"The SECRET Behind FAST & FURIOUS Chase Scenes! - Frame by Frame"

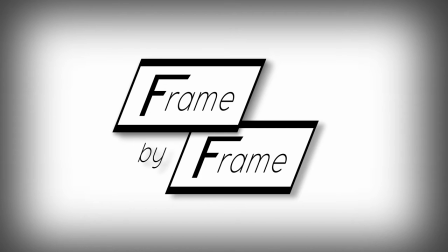[0:03]
Welcome, movie lovers, to another episode of Frame by Frame, a series dedicated to the craft of filmmaking.
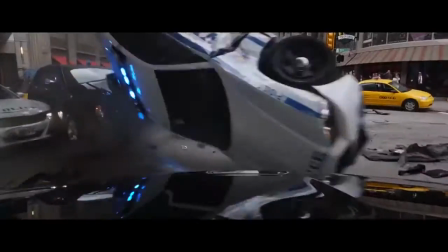[0:09]
The Fast and Furious franchise, the cinematic equivalent of fast food. Watching these films taught me two things.
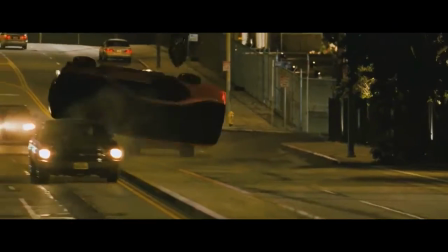[0:16]
First, there are fundamental rules to shooting a car chase. And second, Vin Diesel probably has a learning disability.
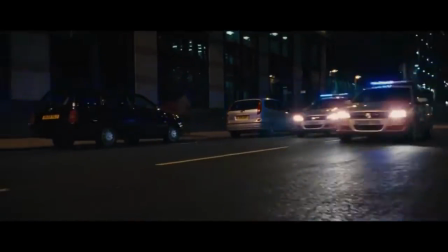[0:24]
But watching this series made me want to learn more about big screen car chases. My question, how do you keep a chase visually coherent?
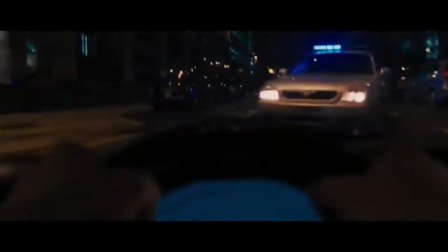[0:32]
The answer? Motion vectors. Today, I'll show you how this principle has steered your eye through the Fast franchise's motorist mayhem.
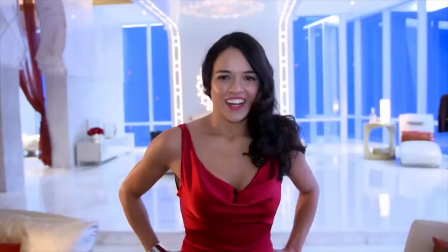[0:39]
Well, at least between the times you weren't staring at Michelle Rodriguez's ass.
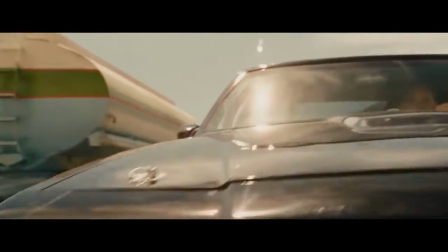[0:44]
Okay, so before we throw this car into gear, let's crack the manual on motion vectors.
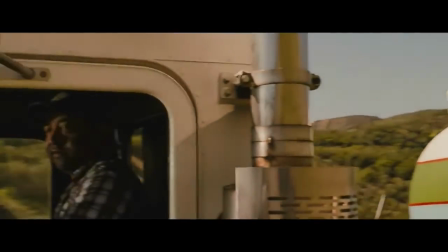[0:49]
Think of a vector as an invisible line, the on-screen direction of a moving object.
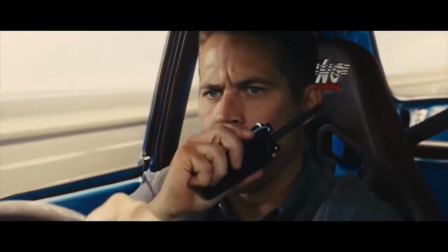[0:54]
To see what I mean, instead of a bunch of blah blah blah, let's try a visual example.
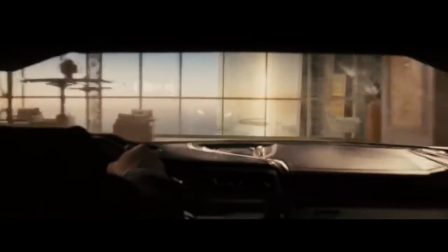[0:59]
In this scene from Furious 7, Mr. Diesel drives the car from screen left to right, which creates a motion vector.
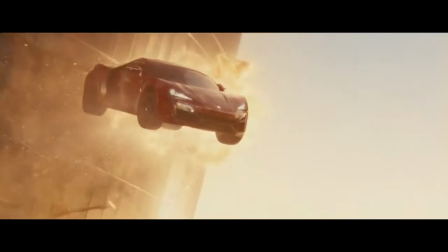[1:06]
Again, think of this as an invisible line created by the car. The car follows this vector in almost every subsequent shot.
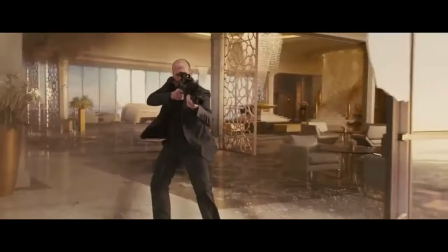[1:14]
Now, why do this? Simple. Because if the car changes its motion vector from one shot to the next, it'll disorient the viewer.
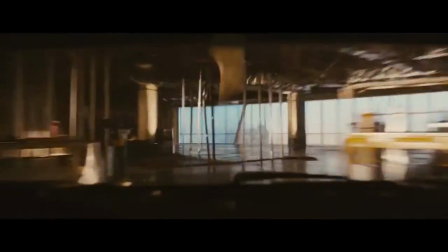[1:22]
To illustrate my point, here's the same scene, recut.
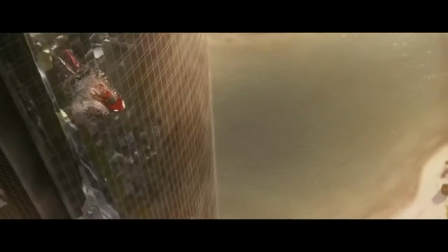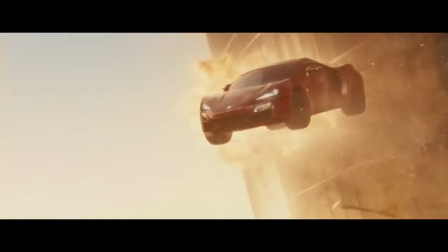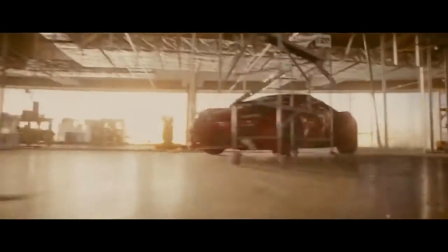[1:40]
You see how when the vector changes, the scene just becomes, well, a total visual cluster?
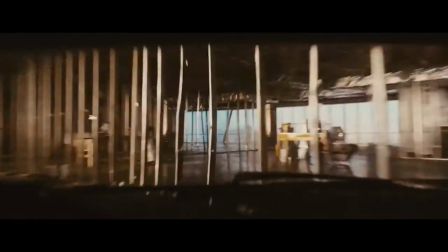[1:46]
However, when the vector's maintained, the action's easy to follow.
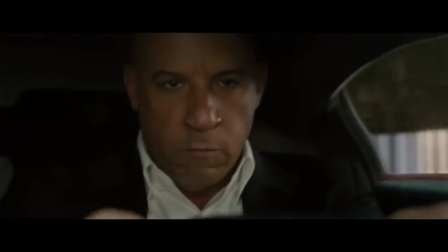[1:50]
There's another visual fundamental at play here too, the 180-degree rule.
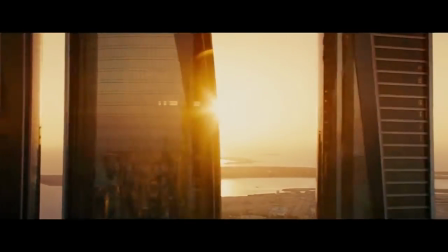[1:55]
Notice how almost every shot is facing the right side of the car? That's intentional, my friend.
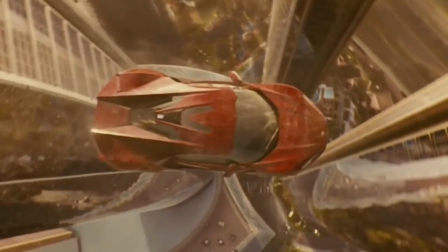[2:01]
Here's why. Freeze this shot. Okay, envision the 180 as a line bisecting this car.
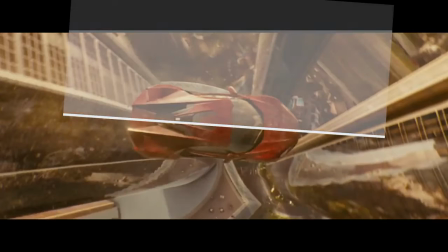[2:08]
Traditionally, you want to shoot your coverage on one side of this line or the other. If you flip-flop, you risk confusing the scene's geography.
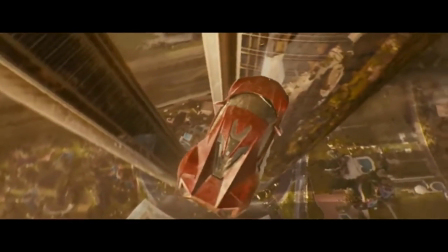[2:16]
Layman's terms, you're going to make your viewers cross-eyed and they're not going to know what the hell's going on.
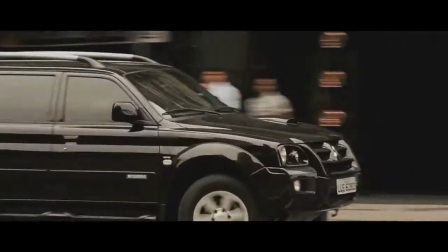[2:21]
To maintain your vector and 180, however, you're going to run into some limitations.
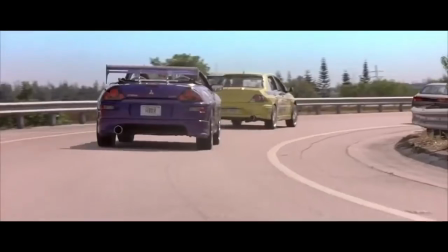[2:26]
For example, if you can only shoot the left side of the car and you have to show said car traveling from screen left to right,
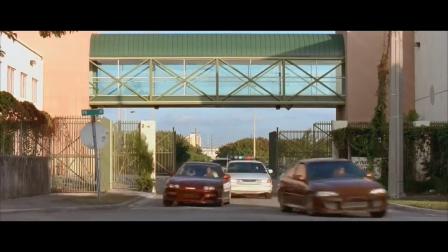[2:33]
you're kind of restricted in the angles you can use. So, how do you get around that?
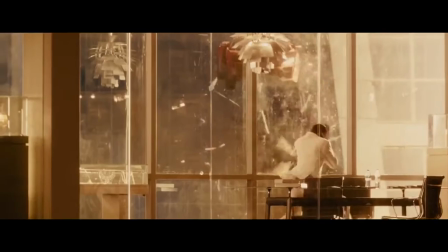[2:38]
Simple, with shots like these. Notice how these cutaways ride the 180, maintaining that pre-established geography.
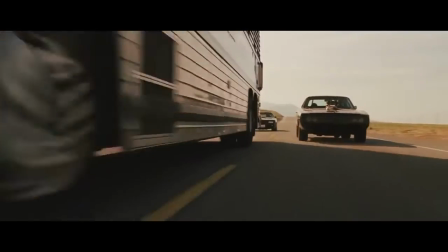[2:46]
The car is also traveling on the Z-axis here, either driving away or toward us.
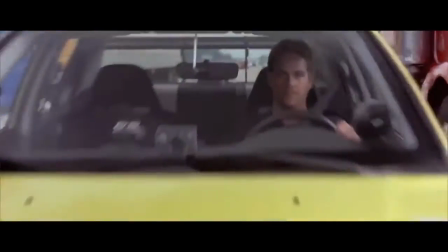[2:51]
Regardless, shots like these don't imply a change in direction, so they don't violate the previously established left to right motion vector.
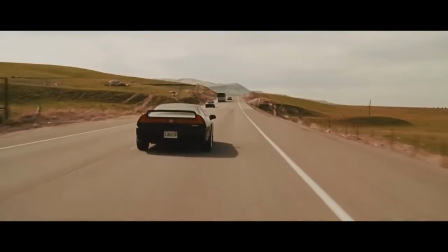[2:59]
But alright, enough of this driver 101 shit. Answer me this, how do you shift from one motion vector to another?
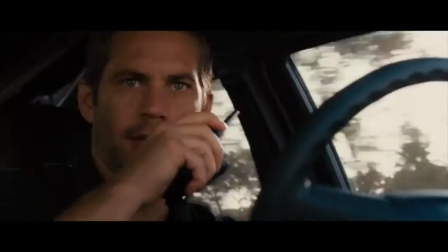[3:08]
To find out, let's take a look at this scene from Fast 5. Diesel and Walker drive from screen left to right.
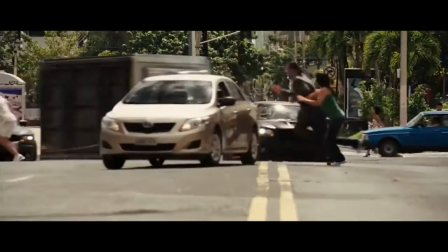[3:14]
Then they turn and continue forward on the Z-axis.
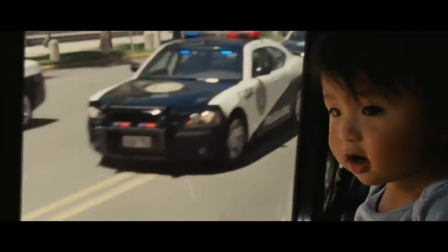[3:19]
Afterward, we see them driving from screen right to left, establishing, a new motion vector.
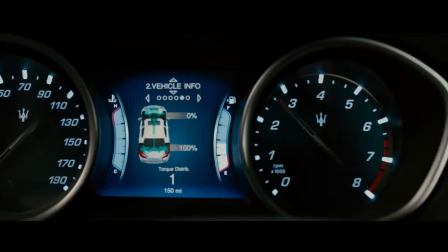[3:25]
Cool. But what if we want to establish that two cars are on a collision course?
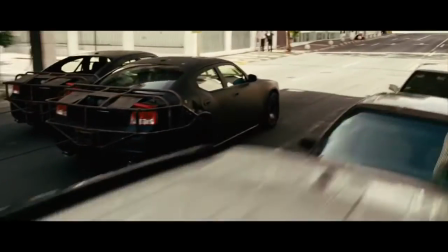[3:31]
Well, you show one car, or in this case cars, traveling along one motion vector.
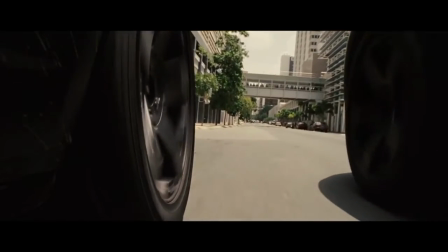[3:36]
Here, that vector is screen right to left.
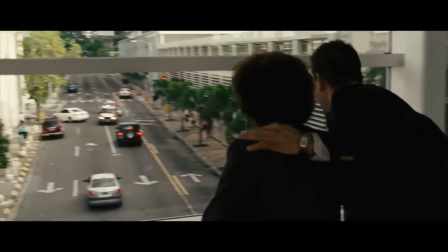[3:39]
Then you show the opposing motorist traveling along the opposite motion vector, screen left to right.
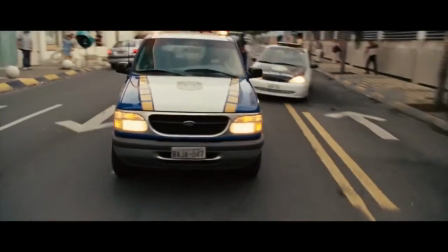[3:46]
But let's watch that again in real time.
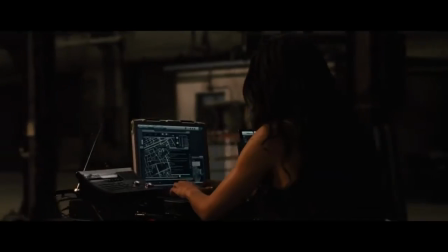[3:51]
That whip pan ties the geography together nicely, further suggesting these cars are on an intercept course.
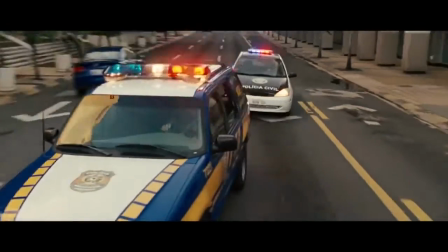[3:58]
Then we get these shots. Both groups of cars are barreling down the Z-axis.
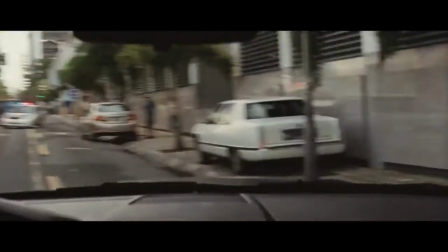[4:03]
Since such shots, again, don't imply a direction, we assume the vehicles are still heading toward each other.